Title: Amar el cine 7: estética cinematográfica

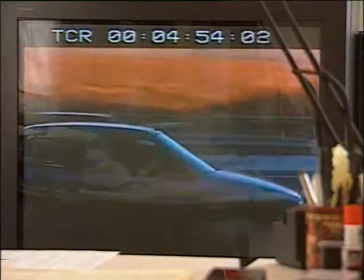Con referencia a esas imágenes que estáis viendo ahí en el monitor, lo primero que hay que hacer es saber en qué momentos de la película va a ir música y sobre todo para qué tiene que servir esa música. Eso es lo fundamental, una de las cosas fundamentales en música de cine. No escribir una nota de música sin saber para qué va a servir. Entonces eso se sabe después de largas conversaciones con el director, con el montador, trabajando con ellos y haciendo una lista de lo que nosotros llamamos bloques, que son los fragmentos de música que van a ir a lo largo de toda la película y que van a ir ajustados a los eventos de la imagen a los que nosotros hemos decidido acompañar con música.
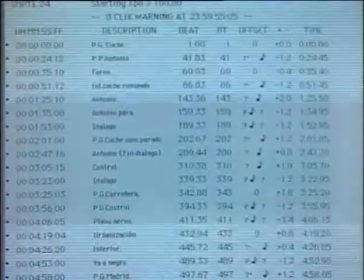Para eso, yo me sirvo de un programa de ordenador.
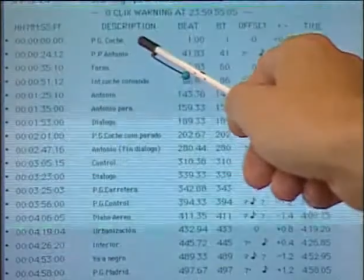Como veis, el proceso es bastante complicado, con un programa de ordenador en el que figuran, aquí tenéis, los primer plano general del coche, primer plano de Antonio, diálogo, etcétera, plano aéreo, urbanización, etcétera, etcétera, etcétera.
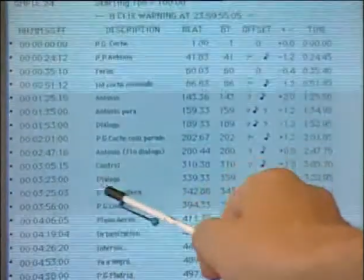Es una descripción de la secuencia con los minutos y segundos y fotogramas de precisión en donde la música tiene que empezar, terminar, hacer cambios, etcétera. Bien, la música en una película, la música en una imagen puede hacer muchas cosas. Puede añadir ritmo, puede modificar el ritmo de la imagen, puede guiar de alguna forma el punto de vista del espectador según los deseos del director, quiere que te fijes más en unos aspectos de la imagen que en otro. Pero yo creo que la música lo que no puede hacer es ni inventar nada que la imagen no tenga, ni hacer que una película muy mala sea una película muy buena. Es verdad que puede ayudar a que alguna secuencia que no esté muy bien de ritmo o no esté muy bien de interpretación disimule un poco. Por ejemplo, en el caso del ritmo, la música es verdad que puede aportar ritmo, puede disimular un poco una mala actuación de los actores, y yo creo que la música ayuda a disimular ciertas carencias de la película, pero desde luego lo que no hace es milagros. O sea, una película mala o una secuencia mala nunca va a ser salvada, nunca se va a ver convertida en una película maravillosa porque tenga una música excelente.
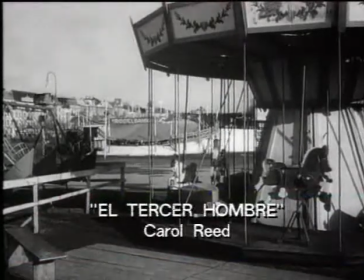La música de una película no es, desde luego, un mero acompañamiento de las imágenes.
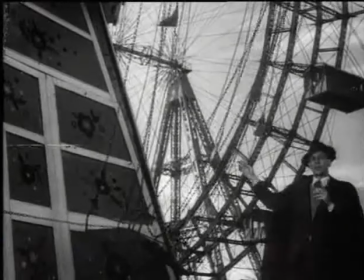Contribuye a crear un ambiente de tensión, de felicidad o de tristeza.
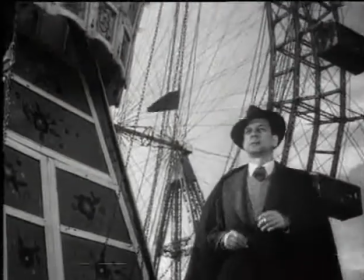Subraya la importancia de algunas escenas e incluso identifica un personaje o situación.
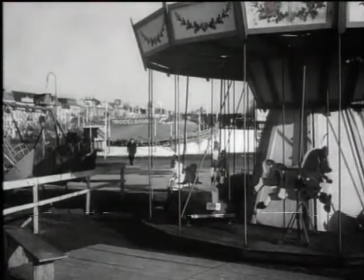Esto sucede con los leitmotiv. Estos motivos son melodías que se repiten a lo largo de la película cada vez que aparece un personaje.
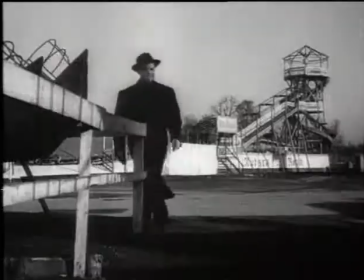En El tercer hombre, por ejemplo, esta melodía que se hizo tan popular servía para anunciar la presencia de Harry Lime.
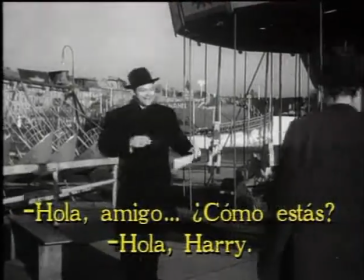How are you? Hello, Harry.
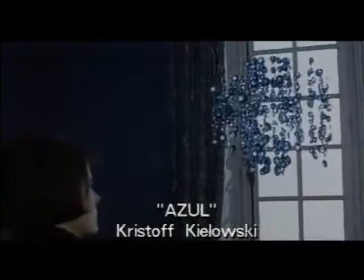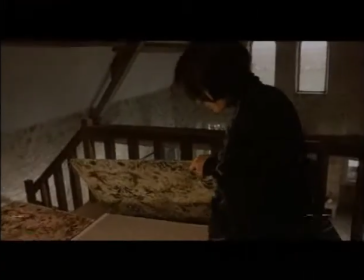Como es lógico, el ambiente sonoro, el ruido correspondiente al escenario en que se desarrolla la acción, da a la banda sonora la naturalidad precisa.
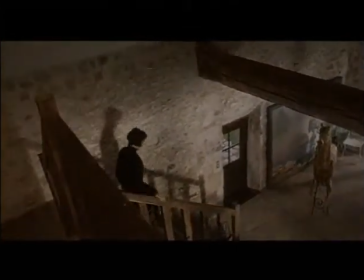Pero también se utilizan los ruidos con intención, para contribuir así a crear climas dramáticos.
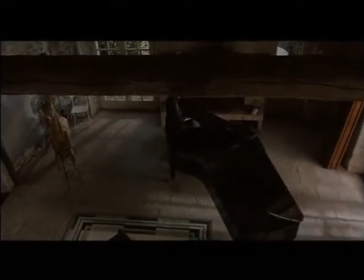Y también, aunque parezca un contrasentido, la ausencia de sonidos, el silencio, es un elemento importante de la banda sonora.
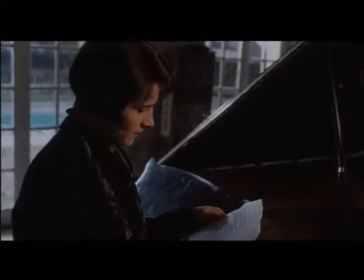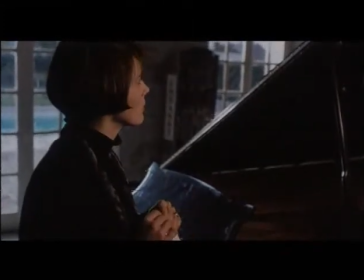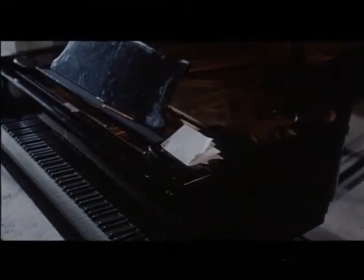El sonido, además, es un elemento de extrema importancia en el cine, porque da entidad al espacio que está fuera del campo visual de la cámara.
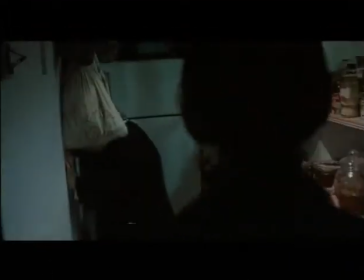¿Marie?